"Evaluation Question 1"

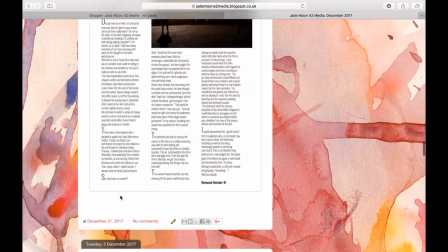0s
For our A2 coursework, our task was to create a short film of the genre of our choice, which will be 5 minutes long.
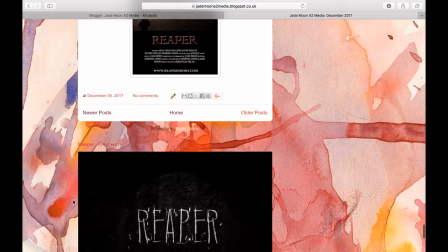6s
We also had to produce advertising for our film, which consisted of a film poster and review.
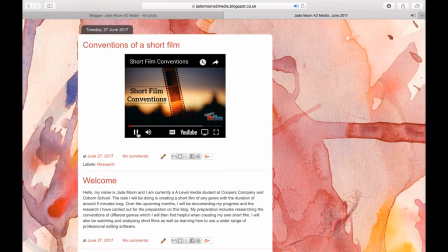11s
Before we were able to start brainstorming ideas, we felt as though it would be beneficial to research the codes and conventions of a short film in general. I found out that there are usually up to 4 characters, a maximum of around 3 locations,
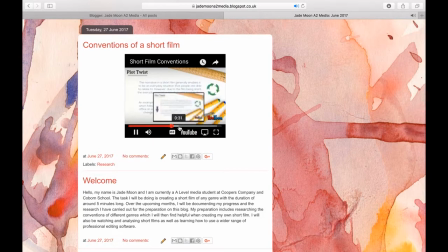25s
an easily understandable narrative and plot twist, and has a duration of around 5 to 40 minutes.
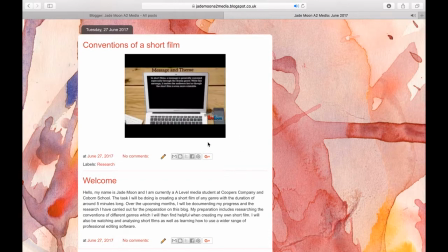31s
This short film can also be of any genre, so in this case we chose horror.
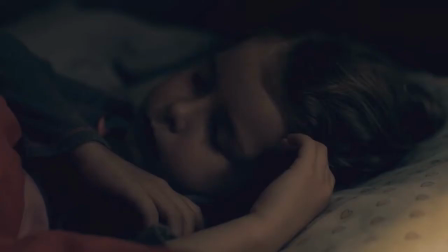35s
My research for short horror films, I focused on the films I Heard It Too, Moonlight Man,
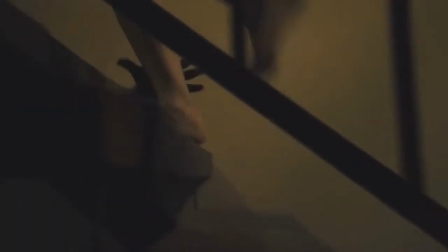46s
Under the Stairs, and No Face.
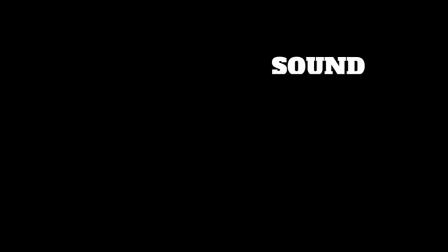52s
Horrors, I put my attention towards the 4 micro elements: sound, editing, mise-en-scène, and camera angles and movement. These are also what forms the macro elements, which are genre, narrative, audience, and representation.
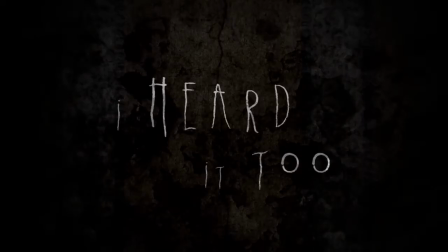65s
By looking at these media products, I am able to gather influences that I would then like to portray in my own product.
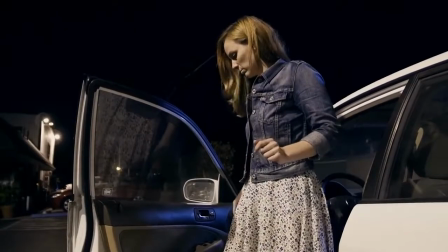72s
For example, Moonlight Man. In this horror, we see that the innocent protagonist is being targeted and terrorised.
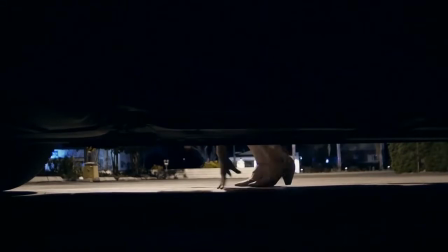77s
By having a female as the protagonist is a typical stereotype used in a majority of horror films, such as the famous horror film Scream.
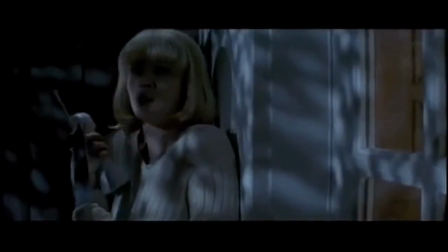86s
This is due to the women typically being known in society as being weak and naive, therefore being the perfect actress for the part, as they must show they are scared.
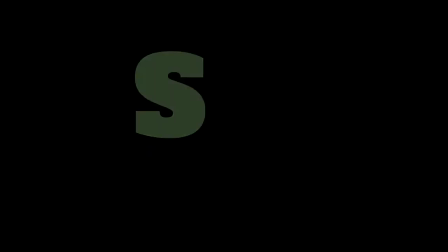96s
Sound. I liked the use of sound embedded into the short film Moonlight Man, as they were used where it was appropriate. For example,
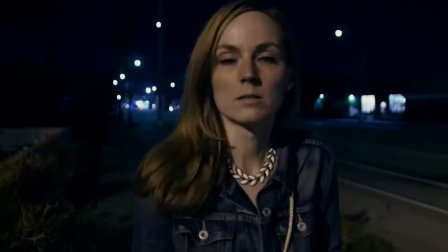103s
at the very beginning when she is walking down the street, there is no suspenseful non-diegetic music,
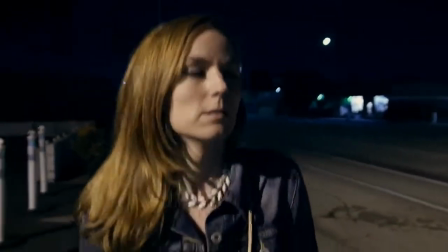108s
which makes the audience feel more relaxed, as it indicates that nothing bad is happening yet.
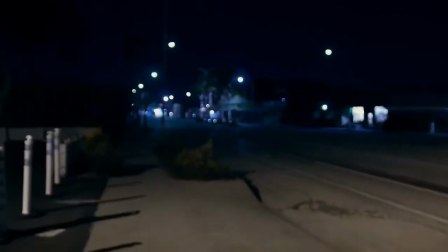112s
When it jumps to a shot of a strange figure in the distance, the addition of discomforting high-pitched music, which is caused the audience to feel uneasy.
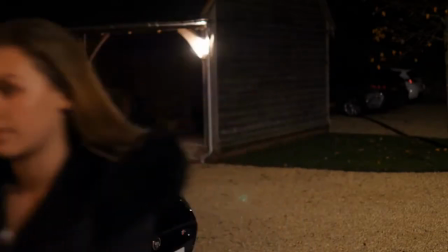121s
This is a strategy that I decided to make use of in my own media product.
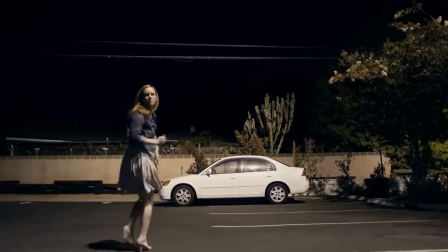125s
Another aspect that stood out when creating our horror was that at the beginning of Moonlight Man, the woman is walking down the street alone to her car late at night.
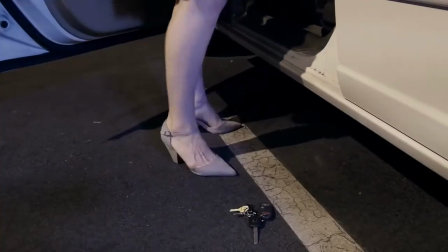133s
To emphasise the idea of her being alone and isolated, only diegetic sounds were added, such as sound of her heels on the pavement.
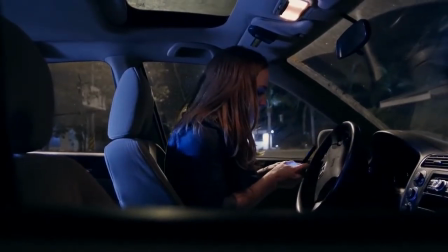140s
Isolation is a popular theme used in horrors, and it causes many people to feel instant discomfort.
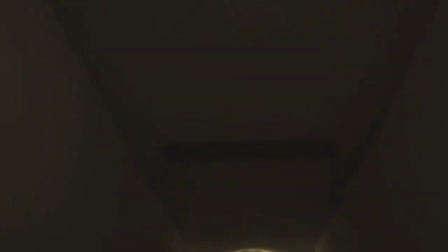146s
In short horror films, they generally have minimal dialogue throughout,
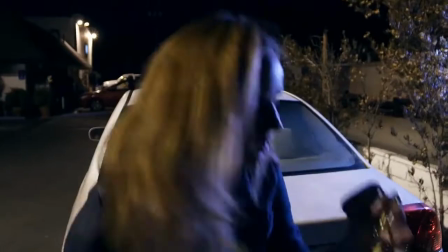150s
according to the short horror films I have analysed, such as Moonlight Man, Under the Stairs, No Face, and I Heard It Too.
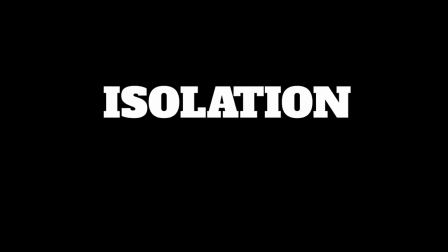156s
This can portray the theme of isolation and how the protagonist is on her own. This was a strategy we definitely wanted to use to make our short film as professional as possible.
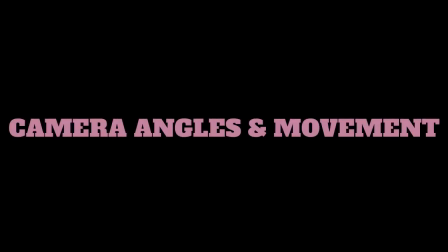165s
Camera angles and movement.
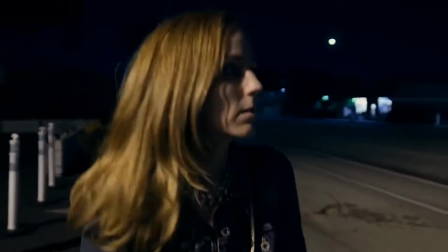167s
Another aspect I noticed when analysing Moonlight Man was that in the point of view shot, followed after the mid shot of her walking, the protagonist is revealed straight away.
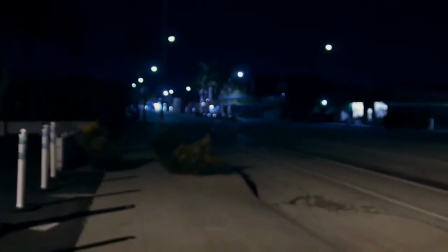176s
This is very early on into the film, which is another inspiration we gathered for our own.
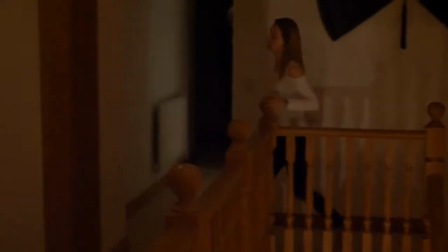180s
The antagonist they included in Moonlight Man was similar to the antagonist created for my media product, in the sense that he is not always there.
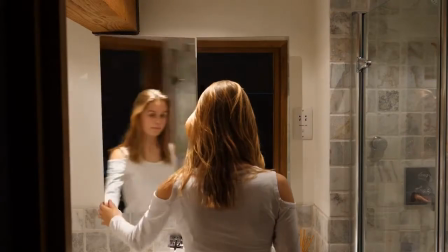189s
The antagonist magically disappears, moving from place to place, and eventually appears, capturing the protagonist.
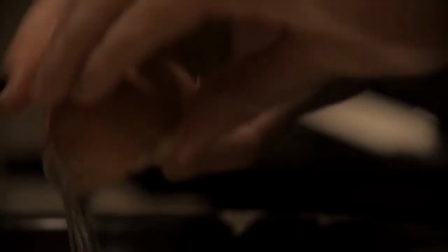196s
The shots used in No Face were also similar through the use of exterior shots, which portrayed the antagonist's point of view into the house watching the girl.
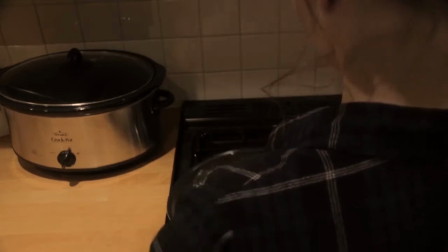203s
After seeing this, I took it upon myself to include this in my own media product,
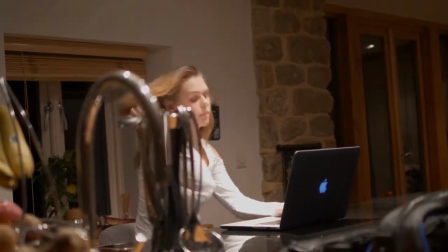208s
as it is a popular convention used in horrors to cause discomfort amongst audiences due to the sense of the unknown.
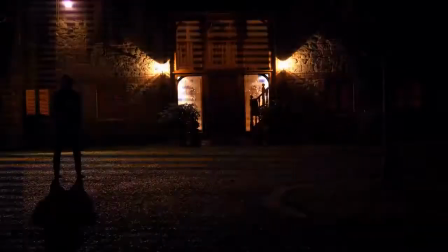215s
Editing. The editing I used in my short film were glitchy effects, which connote the sense of supernatural evil and disorientation.
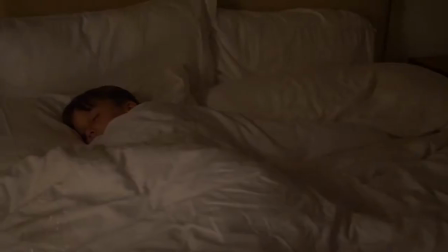223s
This can portray the genre of the film as being a thriller horror. In all short films, continuous editing is present.
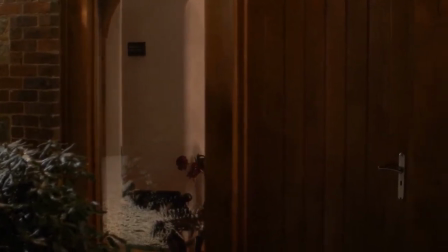229s
The reason for this is because short films only consist of a short amount of time.
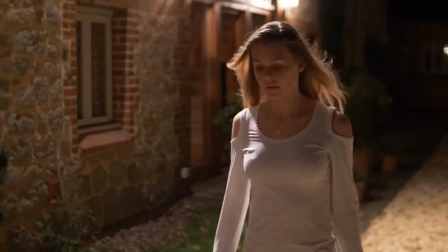233s
Therefore, continuous editing means that the shots will need to be in linear order and will make the plot easy to follow.
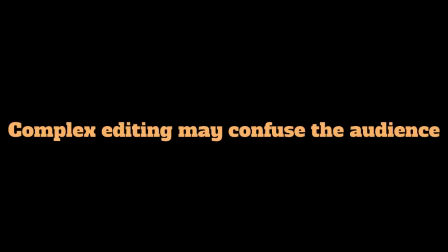242s
Any other complex editing added can confuse the audience and cause them to lose interest.